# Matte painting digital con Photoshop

Soy H.T. Carlos y esto es Backstage Esta semana toca más trabajo delante del PC porque seguimos avanzando en la octava temporada de la Supercafetera El montaje prácticamente está terminado, esta temporada va a tener 6 capítulos y los tenemos prácticamente montados casi todos Ahora estamos con la cabecera porque tendremos una cabecera nueva que no tendrá exactamente las mismas imágenes que las temporadas anteriores Los efectos visuales, que esta temporada lleva muchísimos efectos visuales Y el montaje de sonido Jacobo está haciendo prácticamente todos los efectos que implican movimiento Y trabajando muchísimo en After Y yo estoy haciendo fundamentalmente los mates Y para el que no sepa qué son los mates Os voy a explicar así un poco rápidamente en qué consisten Vale, al principio del cine, cuando se hacía el mate painting original Antes de las técnicas digitales lo que se hacía era lo siguiente estaba la escena que se quería grabar y los efectos o elementos que se querían añadir se colocaban de la siguiente manera este es un set básico más o menos de
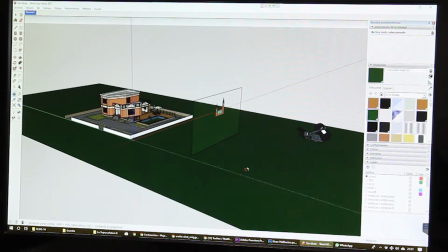(1:09)
cómo funciona el matte painting clásico imaginaos que tenemos esta localización tenemos esta casa
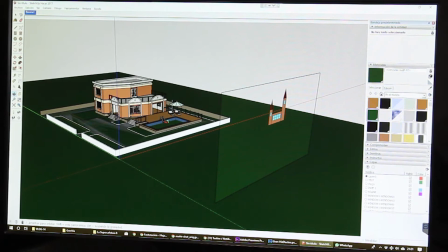(1:16)
esta casita estupenda pero queremos darle un toque más de castillo entonces se coloca una lámina de cristal
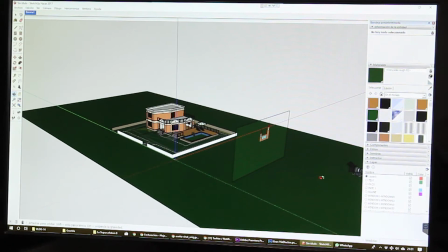(1:26)
y se coloca la cámara De esta manera,
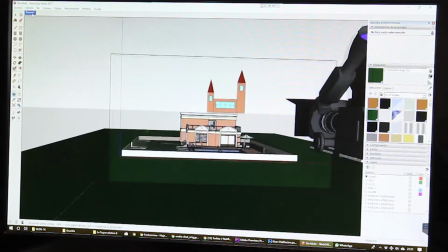(1:29)
cuando se alinea todo con la visión de la cámara, lo que la cámara ve es este efecto.
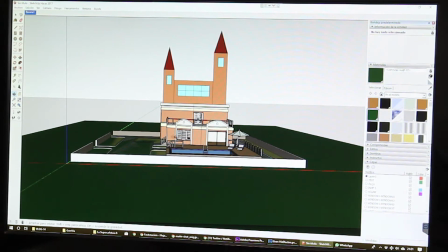(1:35)
Esto permite que siga habiendo movimiento por la parte de abajo del plano y le da un aspecto bastante realista. Al final, toda esta parte es de mentira y solo tenemos de parte real la parte inferior. ¿Por qué se llevaba a cabo esta técnica? Se podía utilizar por un montón de cosas. Una de las principales era porque podía llegar a ser muy caro buscar la localización ideal que necesitabas para grabar el plano o tener que construirla en un decorado. Esto era muchísimo más económico. Otra era para, a lo mejor, esconder cosas, cosas que no te interesaban. Por ejemplo, en una producción de época podías tener una construcción que tuviera una parte moderna, entonces pintabas el mate por encima y evitabas que se diera esa parte moderna. Otra podría ser porque fuera algo de fantasía, que fuera completamente imposible de grabar, que no pudieras recrear y que la mejor manera fuera hacerlo con un dibujo. También podía ser para evitar un entorno peligroso. En este caso,
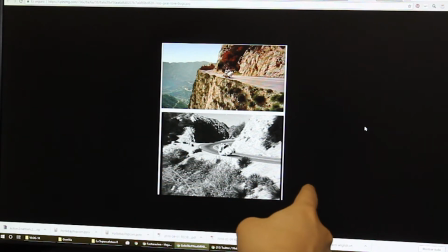(2:24)
por ejemplo, se utilizó el mate painting para hacer toda esta secuencia con un coche en
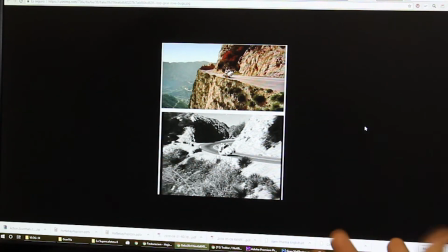(2:30)
una carretera que no entraña ningún peligro y luego generar la sensación de que estaban delante de un precipicio. Vale, pues este es el mate painting clásico que se ha utilizado en cine prácticamente desde el principio. Luego se ha utilizado en mogollón de películas muy famosas.
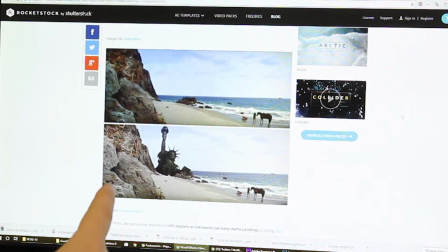(2:44)
Una de las películas que más se utilizaron mate painting fue Star Wars. este es un ejemplo de mate painting que se utilizó en el planeta de los simios para añadir la estatua de la libertad en lugar de construirla que habría sido muchísimo más caro o puede incluso inviable en esta zona y aquí
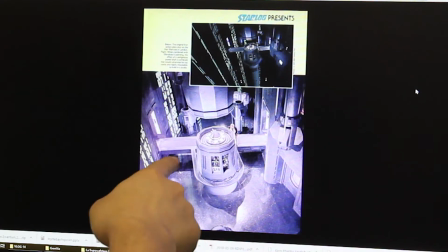(2:58)
tenéis por ejemplo algunos de los ejemplos en Star Wars por ejemplo en esta secuencia que están sobre el suelo del decorado pero luego se añade un mate painting que genera toda esa sensación de profundidad vale pues ahora que ya os he contado más o menos en qué consiste el mate painting y cómo se utilizaba vamos a ver nuestra versión, la versión que estamos haciendo en digital en la supercafetera. Nosotros en la supercafetera lo que hacemos es utilizar Photoshop para generar las partes de decorado que no tenemos en real y que no podemos construir. Pues ahora os enseño en exclusiva uno de los planos que va a salir en la octava temporada de la supercafetera. Para los que no lo sepan, en la temporada 7 de la supercafetera hubo una gran explosión, así que en la temporada 8 nos vamos a encontrar con un Madrid un poco desmejorado.
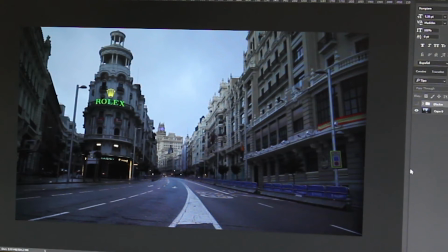(3:41)
Este es un plano de la Gran Vía de Madrid que hicimos un domingo a las 7 de la mañana para intentar conseguir que estuviera lo más vacía posible. Una de las cosas que hemos hecho es eliminar todas las luces todas las luces que están aquí las hemos eliminado y además hemos generado destrozos,
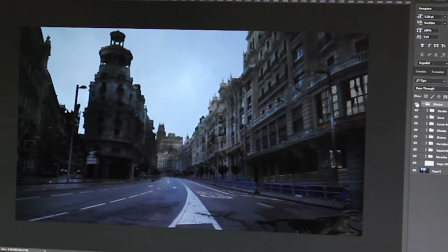(3:56)
suciedad en los edificios, ruinas ¿vale? y este es el resultado final ¿veis por ejemplo que hemos añadido
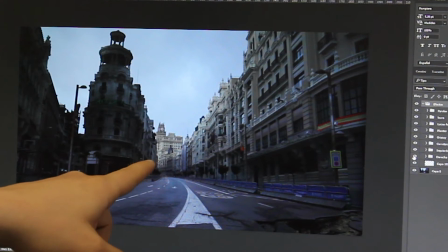(4:03)
cosas como suciedad en los edificios? que está añadida ahí.